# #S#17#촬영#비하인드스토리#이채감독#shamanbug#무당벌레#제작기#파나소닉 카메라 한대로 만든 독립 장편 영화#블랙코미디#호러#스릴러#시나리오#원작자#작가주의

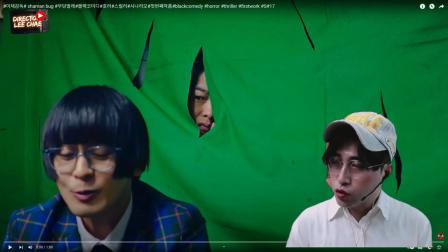0s
착한 도둑과 나쁜 도둑 그 사이에 흐르는 그 경계에 아이러니를 조성하고 서스펜스, 스릴러 그런 분위기를 이끌고 있습니다.
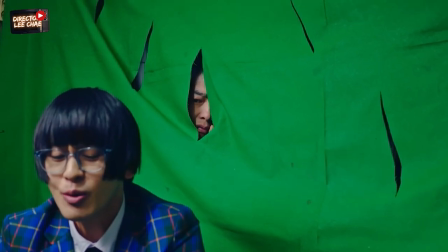10s 나요.
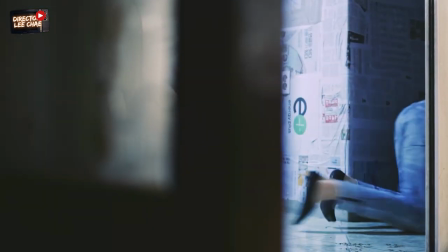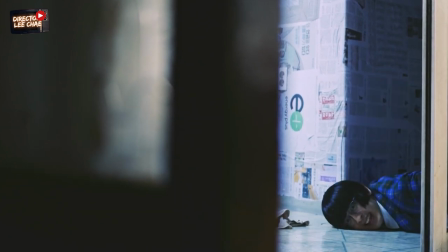19s 그때만큼만 보내요. 내가 바로 여기 있는데.
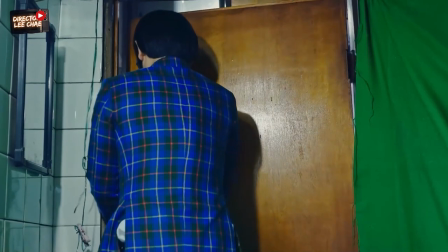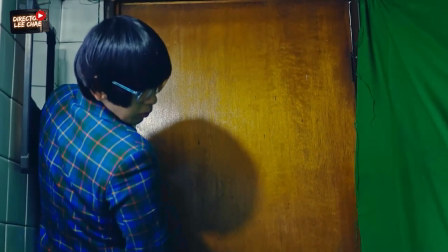33s 오잉?
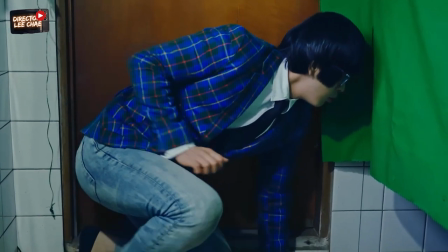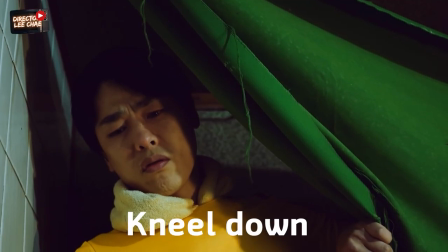41s 꿀아,
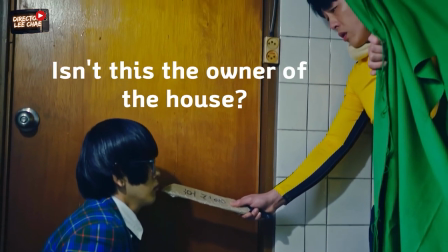45s 너 뭐야? 이집 주인 아니야? 자야?
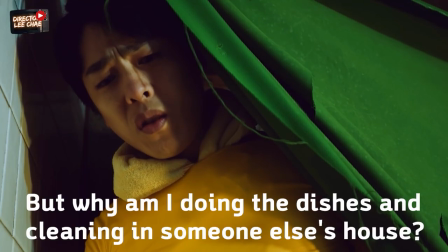51s 잡는 도둑인데요? 근데 왜 남의 집에서 설거지하고 청소하고 지랄이야, 이 또라이 같은 새끼야.
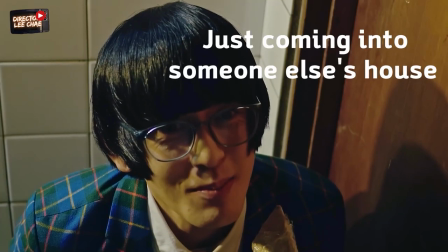59s 그게요. 그러니까 잡는 그냥 남의 집에 들어와서 청소를 하고 정리정돈을 하면.
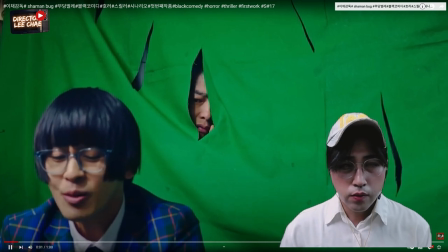70s 나요.
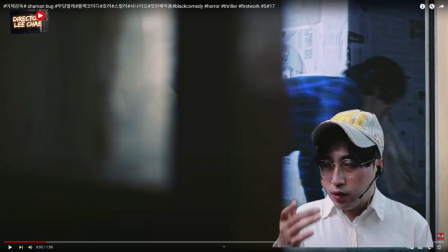75s
이 차량 같은 경우는 이제 착한 도둑이 남의 집에 들어와서 청소를 하고 빨래를 하고 이제 착한 도둑이 걸레를 물고 흥분한 상태에서 기어다니면서 방을 따고 훔치는 그런 장면들이에요.
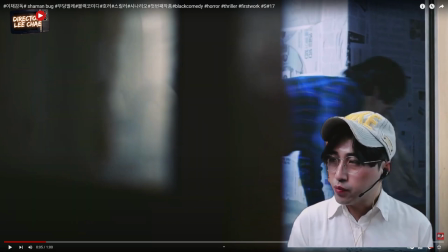89s
걸레를 이제 배우가 물어야 되잖아요. 솔직히 좀 감독 입장에서는 좀 미안한 마음도 있었는데 연기에 대한 열정. 이제 이 촬영을 끝내고 나서 이제 입을 헹구고 그랬는데 영화를 찍을 때 배우들 같은 경우도 결벽증이 있는 배우들도 있을 거 아닙니까?
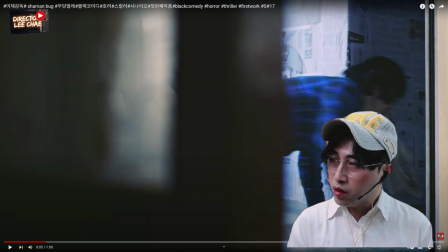103s
그리고 걸레를 물고 이런 장면들을 찍는 건 배우를 하는데 걸레까지 물어야 돼? 이러면서 하차하는 배우들도 되게 많아요. 하지만 이 착한 도둑 걸레를 실제 좀 지저분하고 더러운 이런 걸레를 자발적으로 물고 연기를 했다는 점에서 정말 감사하고 그리고 좀 놀라웠습니다.
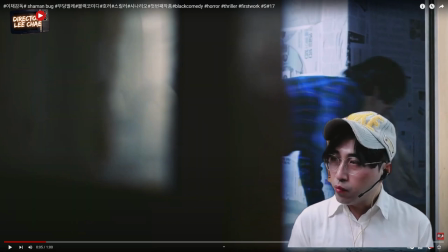119s
이 배우의 열정적인 연기력에. 걸레를 물고 흥분한 상태에서 이 착한 도둑의 목적은 남의 집에 들어와 청소하고 빨래하면 마음의 정화를 느끼는 거예요. 그 내면적 갈등, 왜 그럴 수밖에 없는 어떤 심리 상태를 나중에 이제 밝혀지겠지만 착한 도둑의 캐릭터를 드러내고 그다음에 착한 도둑의 개성,
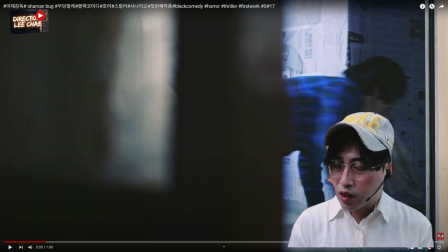136s
착한 도둑이 무엇에 흥분하고 그러면서 사이코 같은 어떤 캐릭터를 청소하는 이런 장면들이 좀 임팩트했다. 카메라가 무빙해서 따라가는 건 아니고요. 카메라 고정인 상태에서 착한 도둑이 이 프레임 안에 동선, 계산된 동선을 움직여서 요 사이에 이제 연기를 하는 겁니다. 그리고 이렇게 보시면
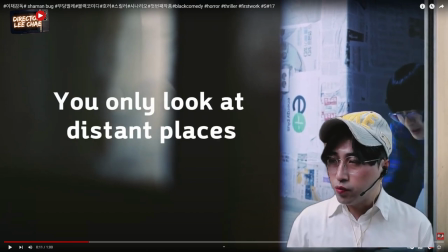158s
다시 살살살 걸어오죠. 걸레 물고 빠졌던 그런 부분에서 컷을 하고 다시 스탠바이 원, 투, 쓰리, 액션 하고 다시 이제 두 번째 컷을 찍을 때 슬슬금 다가와서 카메라 앵글에 맞춰서 연기를 하고요.
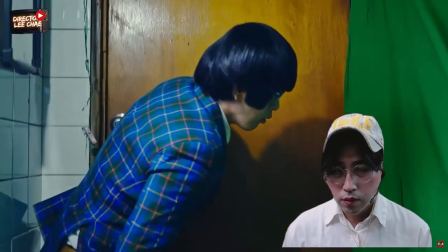176s
보죠? 그러면서
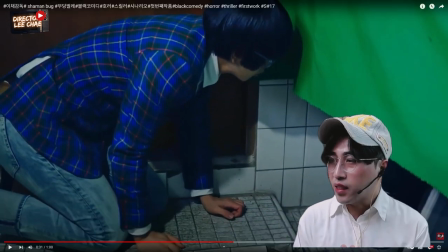181s
요 장면 때좀 NG 좀 많이 났었어요. 왜냐면은 나쁜 도둑이 신발을 봤어요. 그러면 천천히 내려오는 장면인데 카메라 프레임 밖으로 착한 도둑의 머리가 잘려 나간 적이 있었거든요. 그래서 카메라 감독하고 연기하는 착한 도둑의 이런 계산된 호흡을 맞춰야 되겠죠.
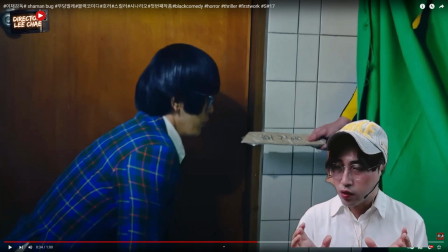199s
요거는 다시 풀샷 뒤로 빠져가지고 자병기 쪽에서 좀 앞으로 나와서 여기서 카메라 이런 걸 따로 촬영을 세팅했고요. 왜냐면 카메라가 뭐두 개, 세 대, 네대 이러면은 한 번에 설치해서 공간도 넓으면 이렇게 세팅해서 한 번에 찍을 수 있지만
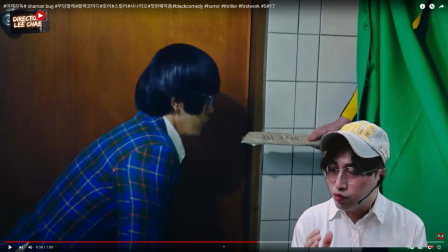214s
공간은 좁고 카메라 한 대로 번거로움이 있었지만 되게 부지런하게 찍었다는 거를 여러분들한테 말씀드리고 싶고요.
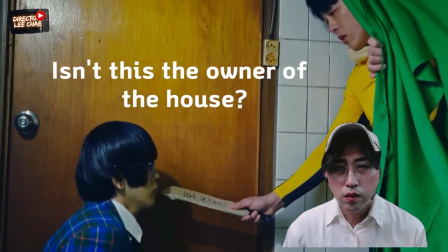223s 너 뭐야? 이집 주인 아니야? 자야?
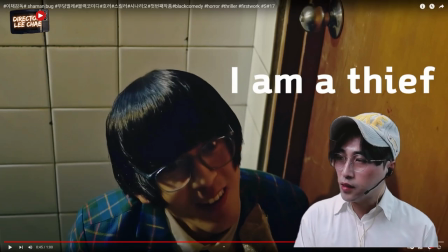229s 잡는 도둑인데요?
이때 촬영 때는 이제 나쁜 도둑의 시점에서 이제 부감, 살짝 부감으로 찍는 거고. 그러니까 착한 도둑이 나쁜 도둑 볼 때는 로앵글로 밑에서 위로 찍는 거고요.